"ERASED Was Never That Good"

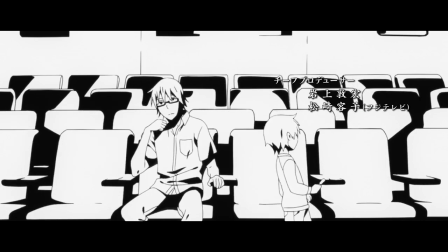(0:00)
So the finale of Erased has come and gone, and a lot of people seem to be disappointed with how the show turned out,
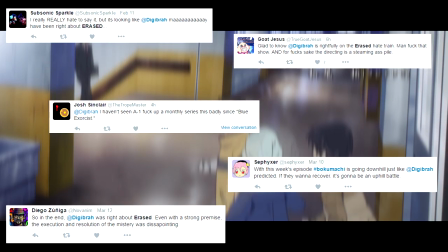(0:05)
at least going by all the messages I've received on Twitter about how I was right from the start.
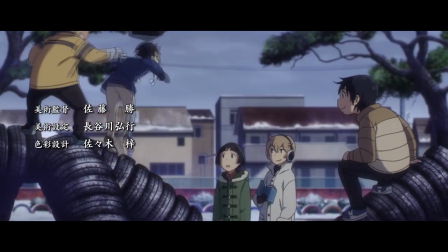(0:10)
I'm honestly less surprised by the fact that the show didn't turn out to be all that great, than I am by the fact that so many people expected it to be great in the first place,
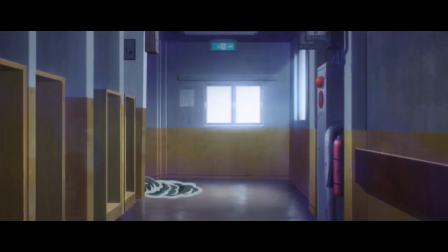(0:18)
considering how much evidence there was to the contrary.
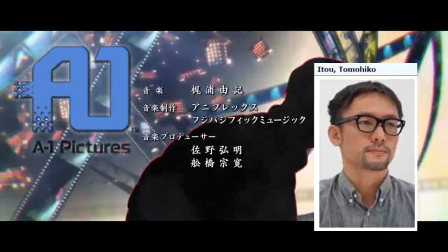(0:21)
And no, I'm not talking about Muh-A1-Pictures and Muh-Director of Sword Art Online, though honestly those are perfectly reasonable sources of suspicion,
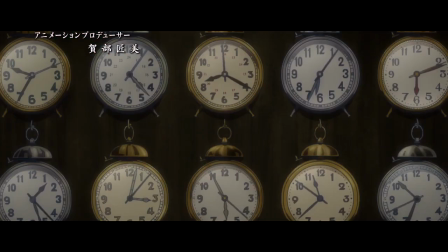(0:29)
but rather how I never really got what about this series was supposed to be so impressive in the first place.
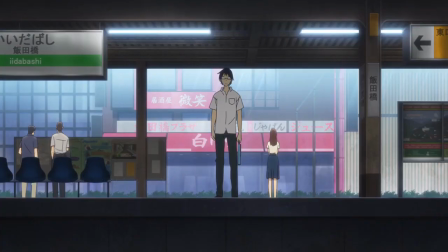(0:36)
One of the first things that put me off about Erased was the voice of the main character Satoru, who is played by an actor named Shinnosuke Mitsushima.
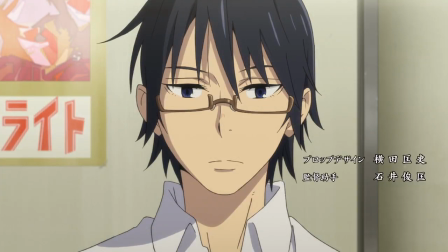(0:43)
Satoru is Mitsushima's first voice acting role, and it's pretty obvious that he was chosen for the part so that he wouldn't sound like a typical anime character.
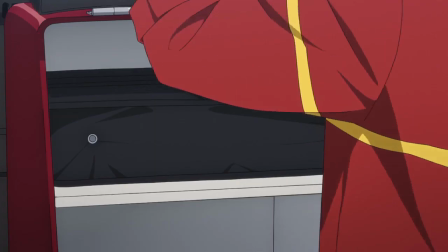(0:51)
After all, Satoru is a jaded 29-year-old man who finds himself perplexed by the attitudes and lingo of the younger people around him.
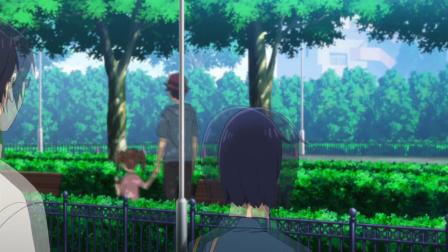(1:00)
What bothers me about Mitsushima's performance, though, is that Satoru is the only character in the show who doesn't sound like an anime character.
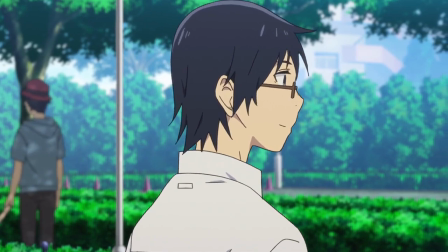(1:07)
Everyone else is played by regular voice actors, who all sound like they're probably around the same age as Mitsushima, but are playing characters all over the age spectrum.
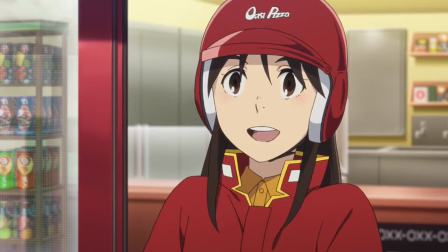(1:15)
In fact, the voice actress who plays Airi, the 17-year-old girl by whom Satoru is so flummoxed,
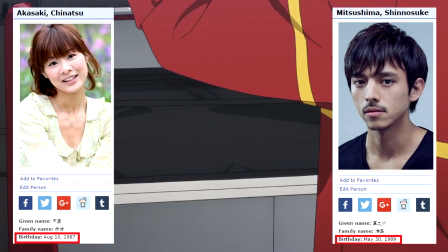(1:21)
is actually two years older than Mitsushima, whom himself isn't even 29 years old.
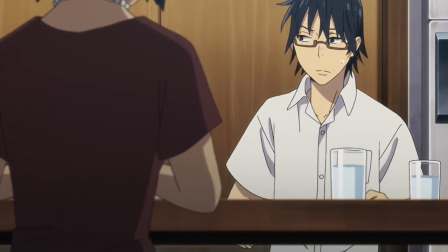(1:27)
If the goal of giving Satoru such a non-anime-sounding voice was to make the show feel more grounded and realistic,
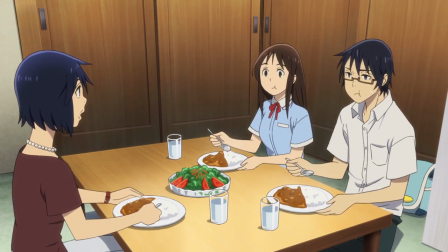(1:33)
then the series immediately falls short by not giving the same types of voices to all of the other characters.
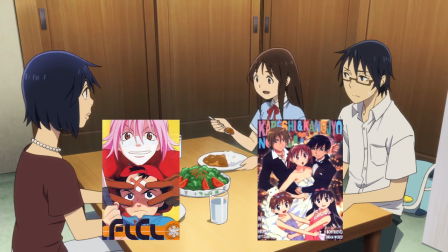(1:39)
Other shows like Furikuri and Karekano have reached wonderful results by going out of their way to hire non-voice actors and child actors to give a more natural feel to the dialogue,
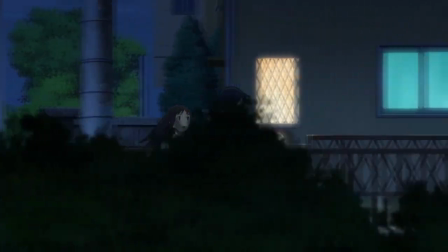(1:48)
so it's not like there isn't precedent for this. But I think it's more likely that Satoru was given this voice specifically to make him stand out from everyone else.
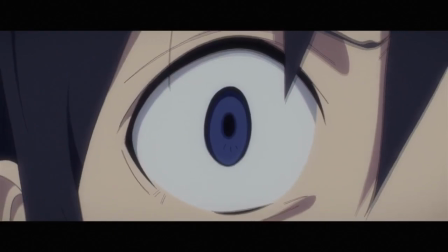(1:57)
After all, the show is called A Town Where Only I Don't Exist, and since Satoru's adult voice mostly ends up narrating over the story of his child self,
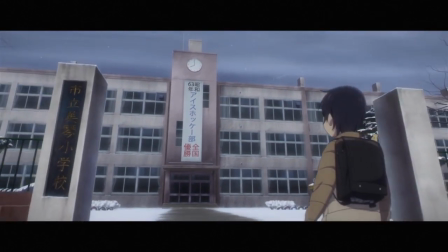(2:06)
having such a distinct voice helps to separate the narration from the dialogue. But this just brings me to an even bigger issue, which permeates every element of the show's design,
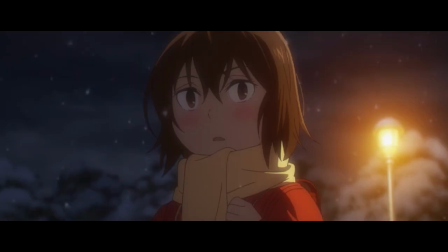(2:15)
and that is beating the viewer over the head with the point. Erased does not seem to assume much on the part of the viewer's intelligence.
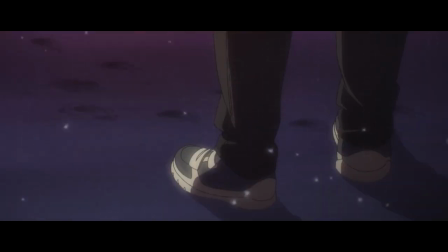(2:24)
Not to say that it necessarily thinks you're stupid, but it definitely wants to make sure that as many people as possible will get the point of what's going on,
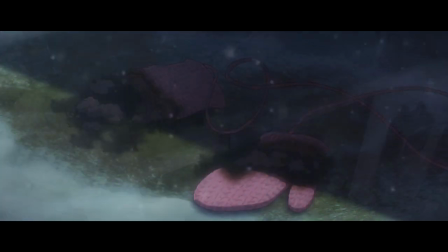(2:31)
and therefore over exerts itself with making everything as overt as possible.
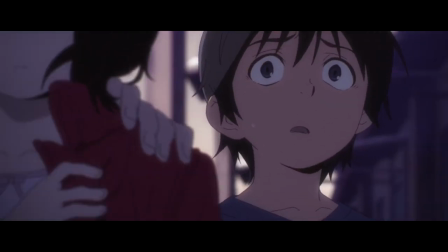(2:35)
It felt like the director was constantly asking himself how can I make this point in a way that you'd have to be blind, deaf, and dumb to not get it?
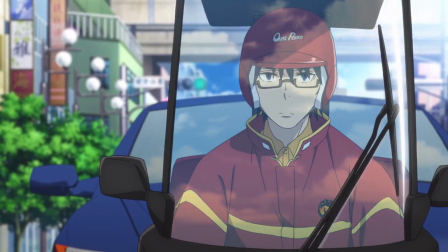(2:43)
How do we represent the main character's time-traveling powers activating? Have the screen go weird for a second and blast this obnoxious Transformers sound effect over it.
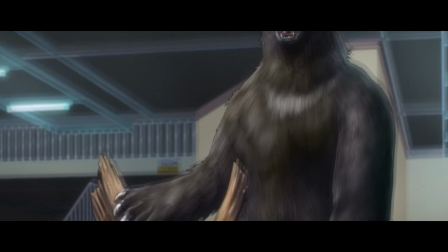(2:52)
How will the viewer be able to distinguish the parts that are in the past from the parts that are in the present? Letterbox all the scenes from the past.
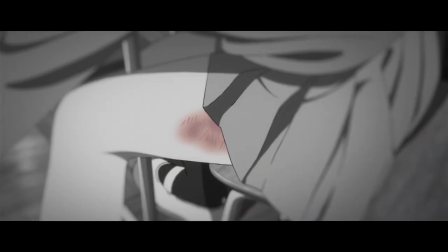(2:59)
It'll look cool and cinematic that way anyways. How do we codify the various themes of violence running through the show?
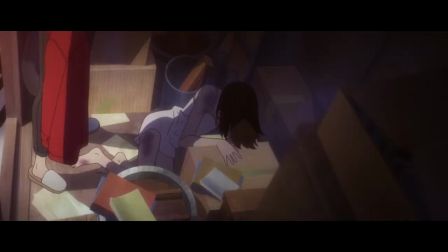(3:05)
Make sure that everything related to violence is spot-colored red, the universal representation of violence.
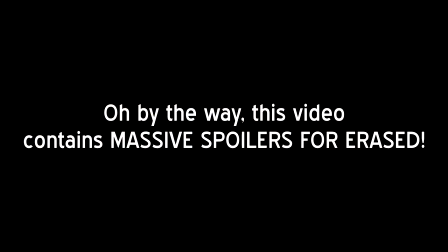(3:12)
How can we clue the audience in to who the villain is going to be so that they can feel smart for figuring it out before the big reveal?
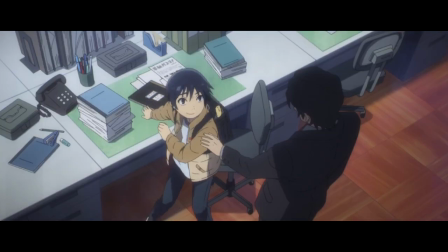(3:18)
Make him blatantly creepy and hide his face in the shadows every single time he comes on screen. Now, I'm not saying that every single viewer was definitely going to catch all of these things,
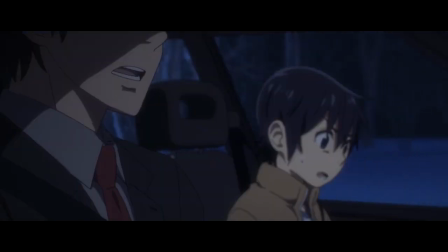(3:27)
but I have to wonder what the point is of loading a show with symbolism if none of that symbolism is going to be remotely subtle.
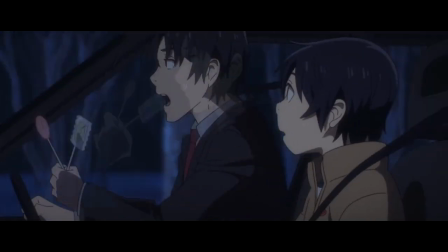(3:34)
At some point, it all stops being subtext and comes around to just being the text itself,
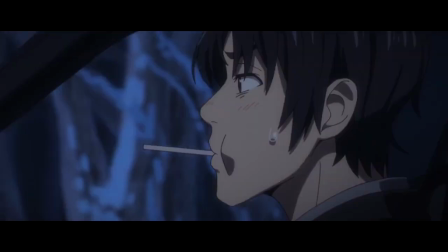(3:39)
and maybe that's not a bad thing, but what I want you all to really ask yourselves is just, what is any of this in service of?
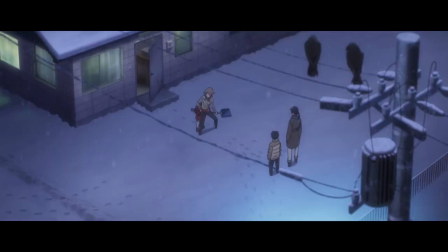(3:46)
Erased doesn't do anything with its themes of abuse.
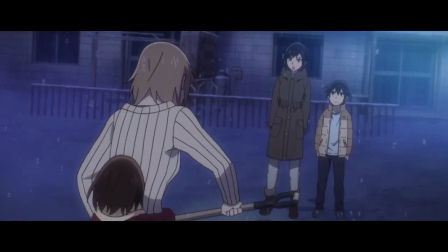(3:50)
Its characters don't realistically act like victims of abuse, and it doesn't comment on the topic of abuse in any meaningful way.
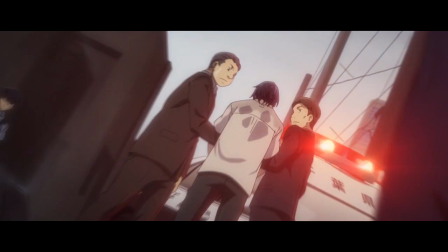(3:57)
The whole time-traveling power barely matters outside of the setup for what kind of mystery story this is,
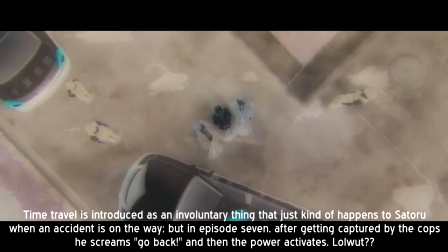(4:03)
and it doesn't have clearly defined mechanics, nor is it played with in any interesting ways.